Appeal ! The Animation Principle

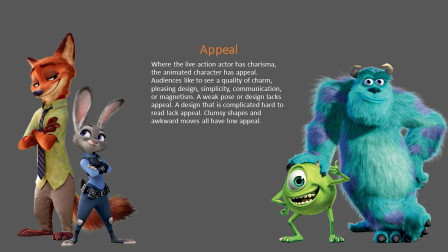4s
Hello everyone, welcome to my channel learn to become an animator. In this video we will learn about the appeal.
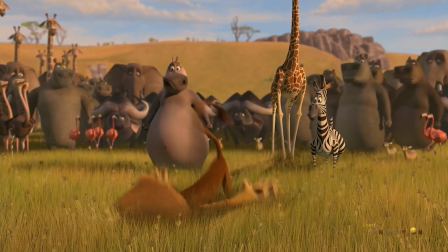11s
Appeal is one of the important principle which makes character design and the animation stands out.
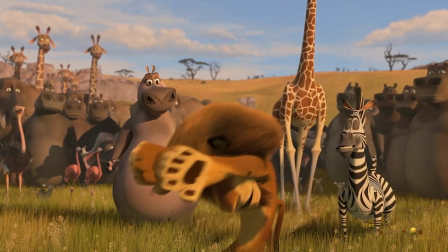18s
Viewers feel interest and realism when it added to the character design or into the animation.
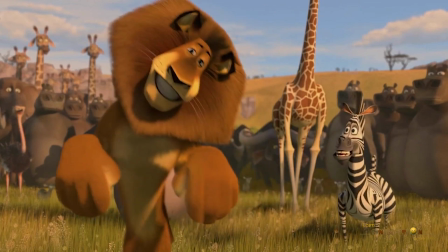24s
Appeal plays big role in designing the character.
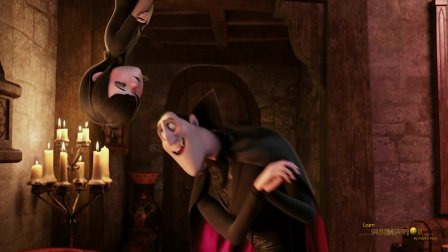27s
Appeal is not only used for lead character but it can be used for villain, sidekick and every other character.
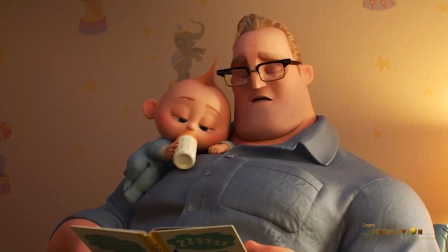34s
Appeal does not mean good looking or cute characters. It means interesting dynamic design which looks believable.
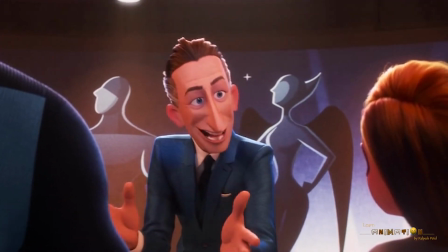42s
Appeal is something to always try to make the overall shot something that viewer actually wants to watch.
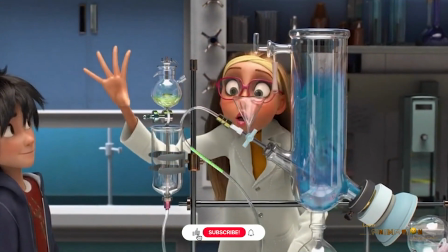49s
Appeal is all in compassion concept that can be applied to every aspect of the shot.
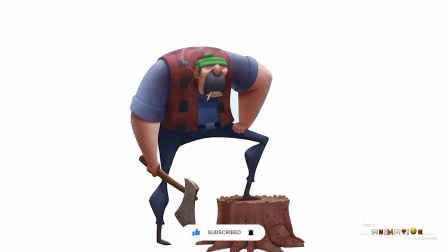54s
When it comes to the character design, character design is deeper than just the character's appearance.
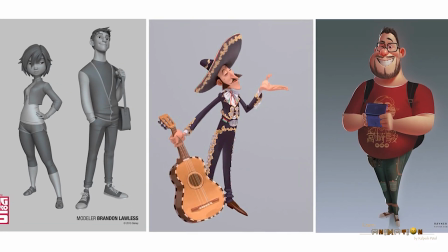61s
They must also have the appealing personality that can evoke an emotional connection from the viewer, whether it is positive or negative.
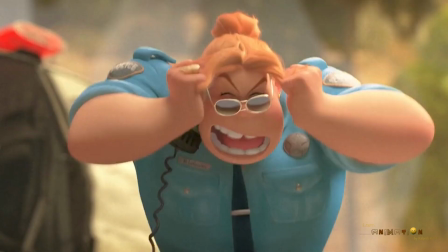70s
There are certain ways to add an appeal to the character design. First, use of shape language.
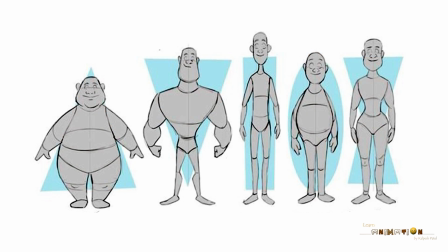77s
We can play with the different shape variation and use it according to their personality.
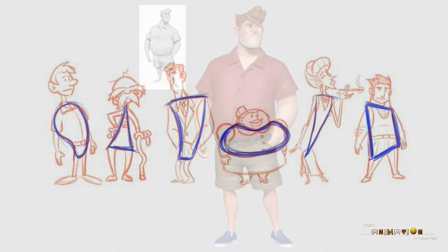81s
Every good character has a clean shape and design.
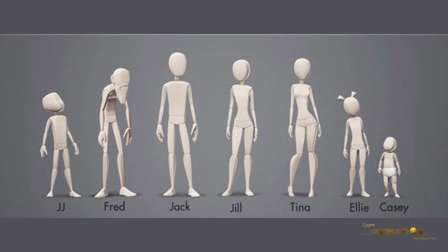86s
Second Playing with the Proportion You can see in this character, without using facial,
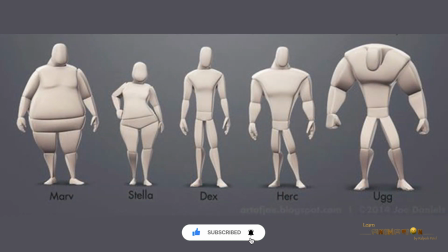91s
just by changing the shape of the proportion, we can change the identity and the personality of the character to make it more appealing.
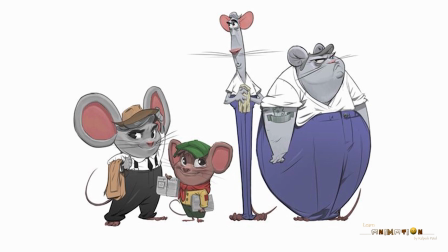100s
Third Keep it simple Sometimes lots of detail in the design can lead to lack of appeal.
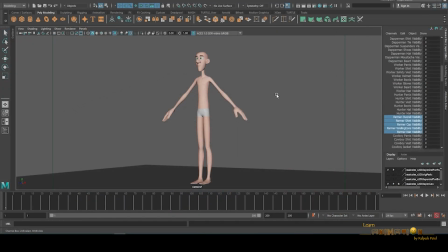106s
So try to keep it simple. let's look at this example let me show you the simple character which has no outfit design this is the simple trick you can see right now there is no appealing design here but as we create the costume now you can see by changing the design of the
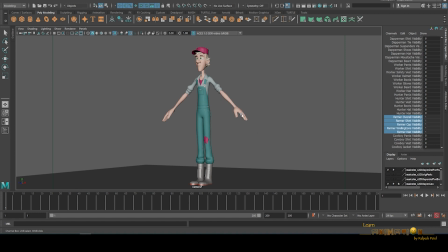123s
clothes and how it's appealing now this is just a design but if you if you want to show more appealing more characteristic how the farmer is looking then we have to while animating we have to push certain poses so let me show you you can see now i have created one pose where
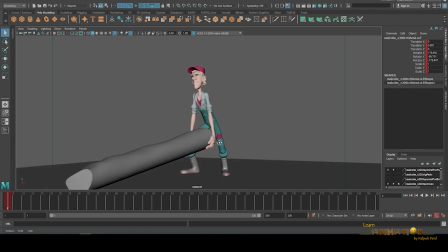141s
farmer is working with the wooden log you can see the gesture
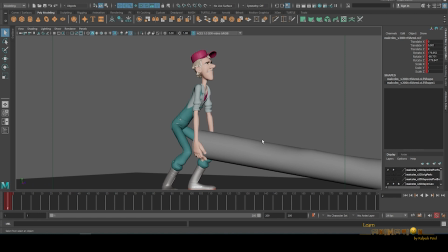146s
and the body language of now this pose looks more appealing this is
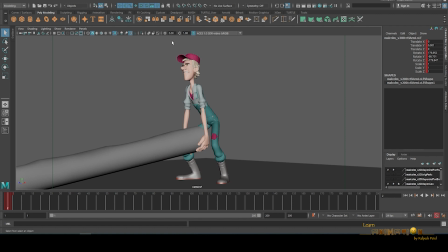151s
how we can add appeal to the character now it's become the nature of the farmer and how the character working and how Now he is struggling to take up
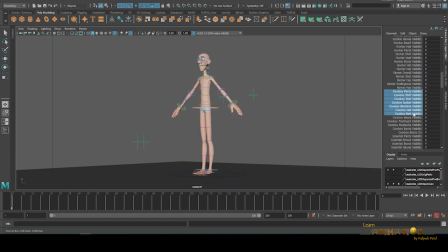161s
the log. The same way let me show you another example. And I am going to switch on another look of the characters. This look like cowboy outfits but just by changing the clothes we can change the look of the character.
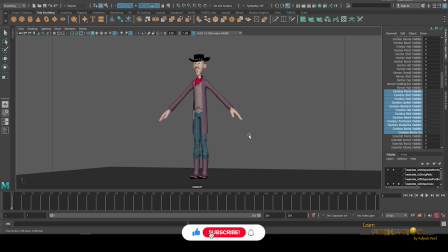175s
Now he is looking like a cowboy but if we want to show more appeal to the character and the personality we have to create such a pose where characters feels like cowboy and the body language of the cowboy we can show into the character.
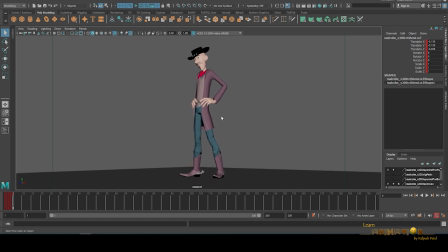188s
Now you can see, I have created one pose and now he is completely looking like a cowboy.
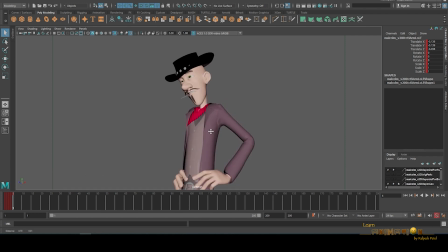194s
So this is how we can add the appeal to the character. Now you can see the expression, the body language, how he is standing and this is what the appeal is working here.
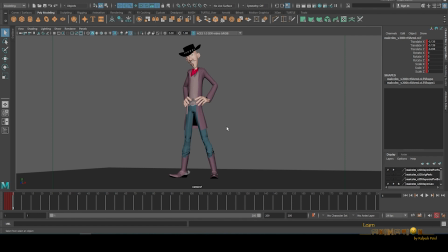204s
So this is very important principle in the animation. Without appeal you can't show your emotions, personality and the storytelling to the viewers. If you like my tutorial you can subscribe and share. Thanks a lot.